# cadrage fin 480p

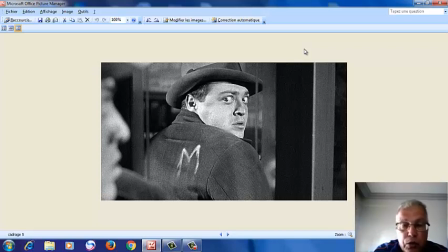3:59 Au niveau du théâtre, on avait toujours l'habitude de montrer les acteurs en face, et bien sûr, Phil Slank va rompre avec sa tradition et montrer un acteur de l'eau, ce qui est spécifique un petit peu au cinéma. On va voir d'autres images, et on va voir l'occasion aussi de les commenter,
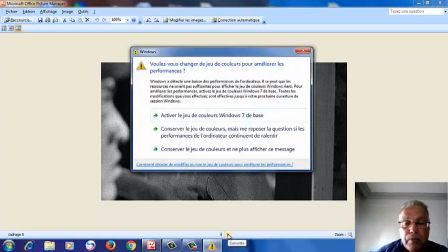4:18 toujours dans le cadre de cerner un petit peu cette notion de cadrage.
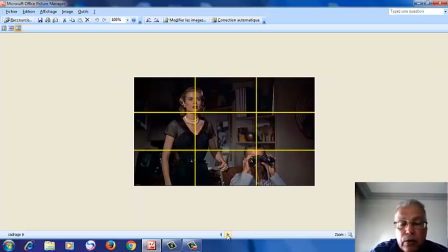4:25 Voilà par exemple le film d'Alfred Hitchcock, Fenêtres sur cours, un film de 1954, où alternativement la caméra, ou bien elle saisit la réalité brute,
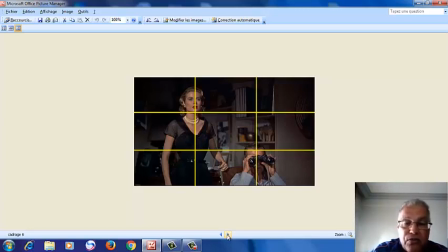4:42 ou bien parfois elle devient subjective et elle remplace l'objectif. C'est un film à voir, c'est un film à suspense comme nous a habitué Alfred Hitchcock et il se trouve
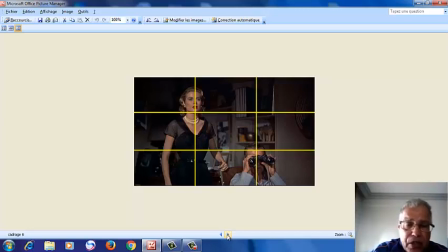4:58 que c'est un film à voir parce qu'il relève maintenant du classique du cinéma. Et bien sûr, dans ce film, Alfred Hitchcock avait excellé dans l'utilisation du cadre, de comment utiliser le cadre pour augmenter le ton dramatique.
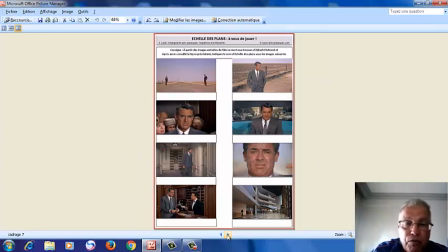5:16 Le ton dramatique aussi a été accentué dans un film très connu qui s'appelle La mort aux trousses, encore d'Alfred Hitchcock, un film plein de surprises. Comme vous voyez sur cette image, l'utilisation ou la tension augmentée,
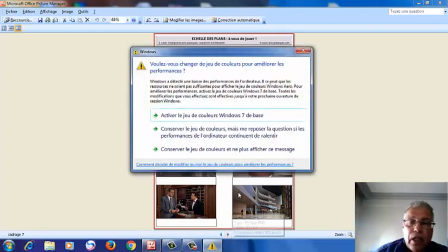5:34 la tension dramatique augmentée selon l'utilisation du cadrage.
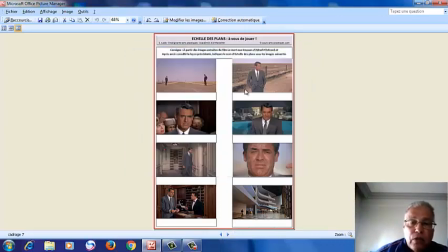5:40 Il s'agit d'une scène morcelée comme vous êtes en train de le voyer à ce niveau-là.
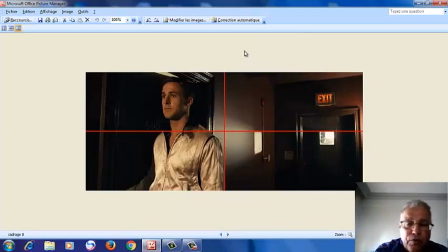5:47 Il y a un film récent qui s'appelle Drive, son froid, du cinéaste danois Veldin Refn, et vous voyez un petit peu, en morcelant un petit peu cette image, qu'une partie est consacrée au personnage,
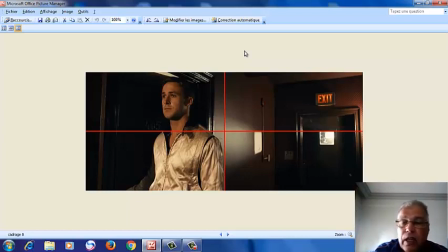6:05 une autre partie est consacrée à l'ascenseur, et on voit tout de suite que quelque chose va surgir de cet ascenseur. Et il se trouve, bien sûr, c'est une façon d'augmenter la tension dramatique grâce à
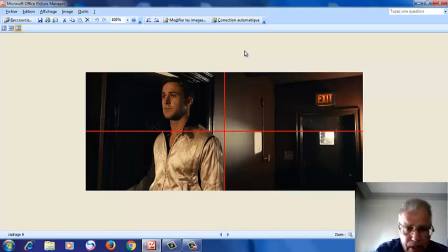6:21 la seule utilisation du cadrage. Quand on saisit une porte, quand on saisit l'ascenseur, cela signifie inévitablement que quelque chose va surgir un petit peu de cette ouverture qui est l'ascenseur ou bien la porte.
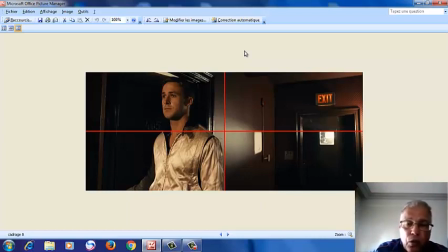6:40 Et bien sûr, on voit là que l'ascenseur occupe la moitié des cadres.
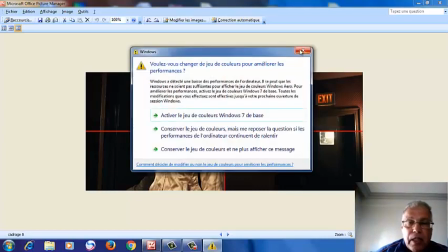6:48 Et bien sûr, ceci explique un petit peu l'importance
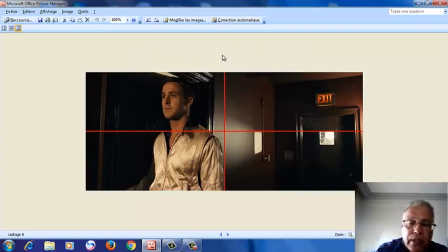6:55 de l'utilisation d'un cadrage dans la tension dramatique.
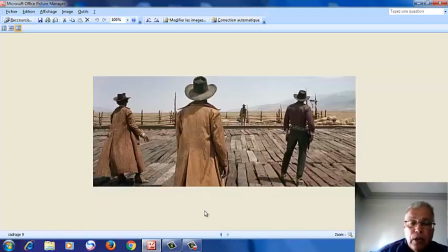7:00 Voilà par exemple un film, il était une fois dans l'Ouest, où on voit là Charles Branson. c'est un film en scope et c'est un film qui relève un petit peu de ce qu'on appelait péjorativement le western spaghetti vous voyez un petit peu
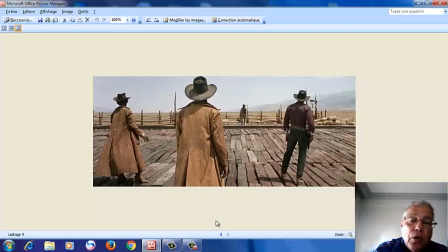7:19 que déjà au niveau du cadrage le cadrage déjà annonce qu'il va y avoir quelque chose qui va surgir quelque chose qui va se passer rien qu'en saisissant un petit peu les quatre personnages qui sont
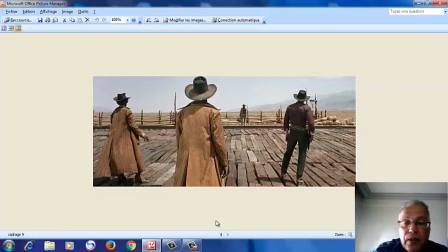7:33 les uns en face de l'autre dans un ultime combat, dans un ultime duel et il se trouve que le cadrage là a été bien étudié de telle sorte à augmenter encore ce qu'on appelle le temps dramatique au niveau du cinéma.